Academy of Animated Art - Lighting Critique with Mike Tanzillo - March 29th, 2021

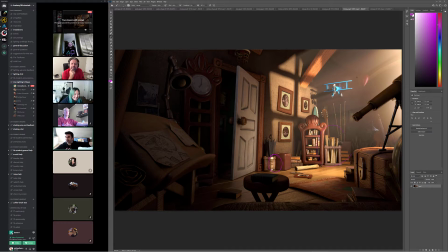If you think that note is dumb, I will happily put this in the Hall of Fame because I think it's a really, really beautiful job.
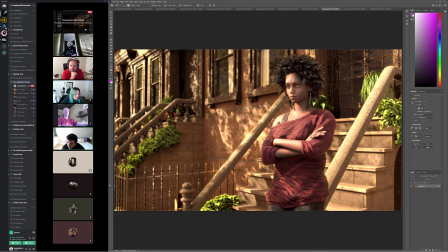All right, Mindy. I thought I saw Mindy here. Yes, Mindy is here. Mindy, hello. I don't know if you can speak. Hi. Hi. How's it going? Good. Glad to be here. Yeah.
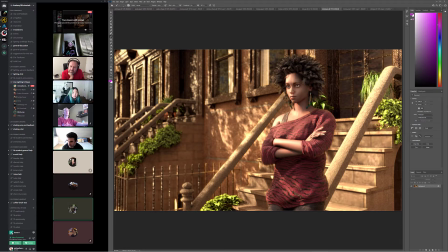So I was watching Soul this weekend with my son, and for like the fourth time or however many times we watched it, and there's so much like this reminds me so much of a setup for that film. Like there's a lot of dapple, and especially like there's a conversation between,
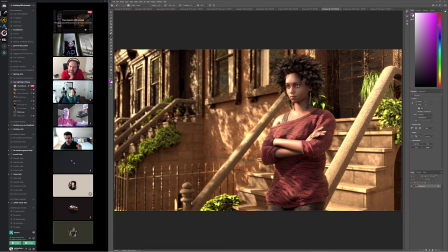it's right before they're gonna switch places with. The story is confusing, so I don't know how to describe it. But like, they're about to switch places when he's talking to the cat, and they're sitting on the stoop, and there's actually a lot of like gobo light. And I was thinking about your image because the dapple kind of falls across his face as well.
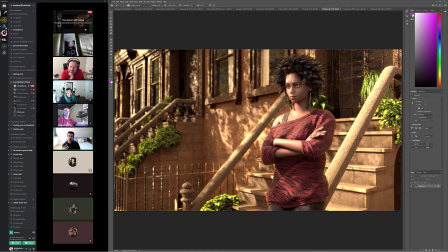But one of the things that I really, really, really resonated with that because it was later in the day. They were meeting at like 6:30 because again, in animated films, everything happens at sunrise, and at magic hour, nothing happens in the middle of the day, or very few things.
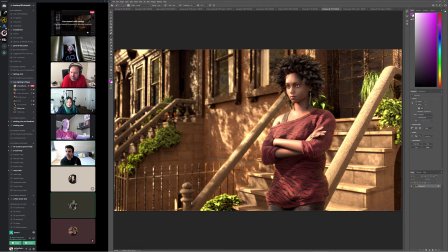But for that, I think the biggest thing that you can add is just is more warmth overall, and just like really, really embrace this idea that you've got late in the day sun, which is warmer.
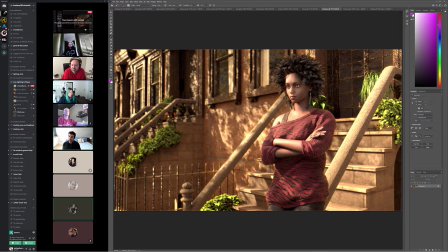You've got everything other than the foliage. Everything in this space is orange, that orangey like brick, right? Mm-hmm. And so using that as a real opportunity to get some more
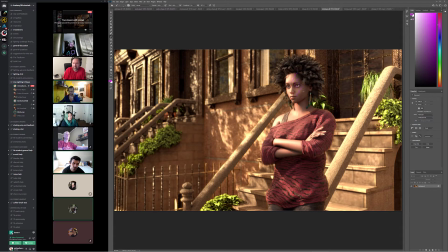warmth bouncing around in here, especially on like the fill side of her face a little bit, and just really feeling that. In fact, let's just go ahead and I meant to. It was a little bit of a crazy morning.
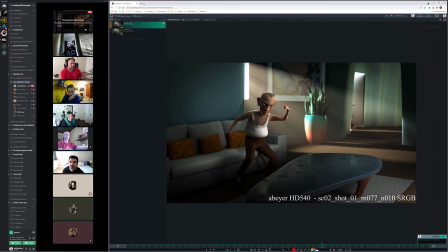I meant to pull this up. Let's actually just go ahead and take a look because I think
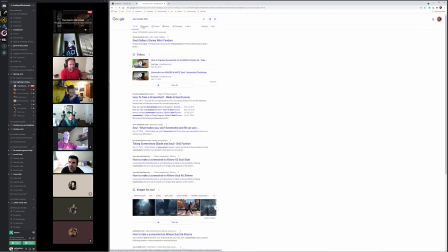that's not what I meant to say. Screenshot Soul.
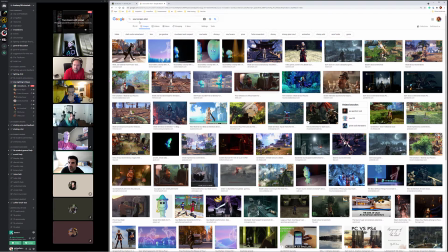It usually shows up. Yeah, let's take a screenshot of there. I'm gonna say film still. Oh.
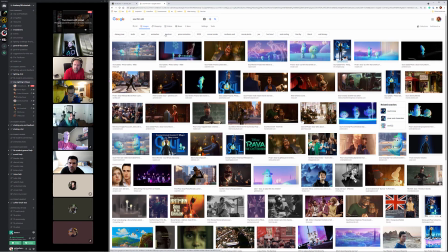Yeah. Like there's this kind of look. Yes. Sorry. It's not. Yeah. Let's see if there's more in here.
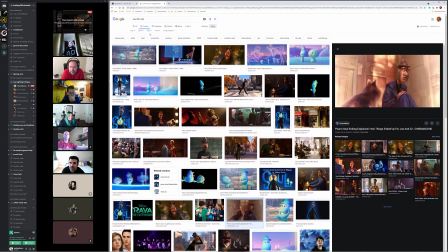Actually, one of the things that you can do with this, tools, color, just pick something a little bit warmer.
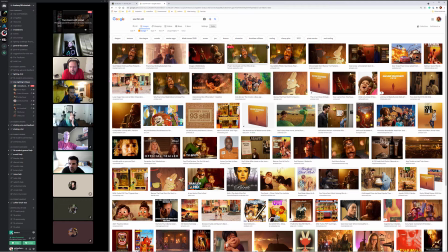So yeah. So some of this stuff. This actually. Because this is kind of at the end too.
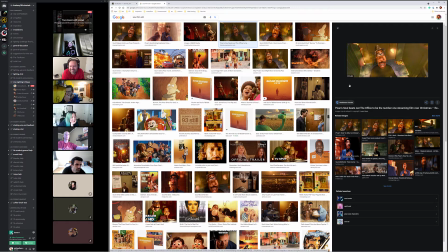Because of course everything happens late in the day. Actually, but that's a terrible color representation. Anyway, I'll find it. I'll send it over to you. We can take a look at it tomorrow. But really, I can even just pull up the film here, but I don't know how legal that is. But
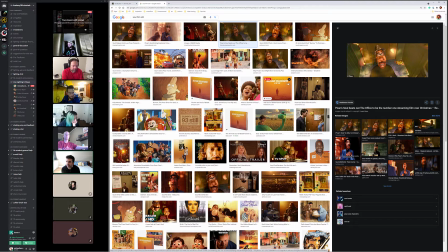like really kind of like if you can take a look at that sequence. It's towards the end of the film. Like I said, I'll make a note here I'll find it and I'll post it to the forum later.
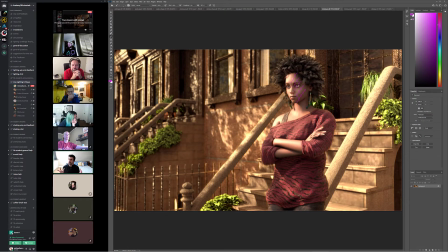And really just kind of think of the color palette in there and just like really embrace the warmth of the scene. Okay, yeah, sounds good. Sounds good. Okay, cool. Cool. All right, Kat.
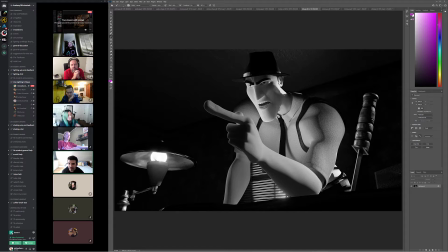Very good job with the position of this light. That is exactly what I was kind of looking for, and being like offset a little bit. It's creating more shaping on the face. That's cool beans. Yeah, it's really looking great. We've got more of a rim light on the finger. I think that's looking really well.
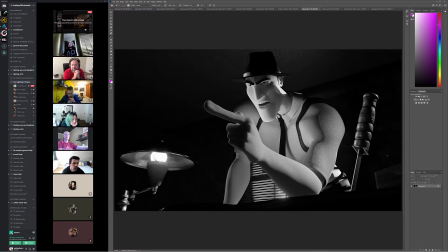I do think, because I'm looking at this. And I'm trying to, I guess it works out well. Maybe we should just see it in motion the next time it comes through.
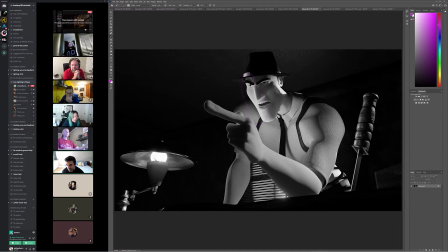Because I was thinking about the balance between this light and the light back here. And the fact, like, I guess because I almost want, even though this may not necessarily be true, I do want the table light to have a stronger influence on him than the window light.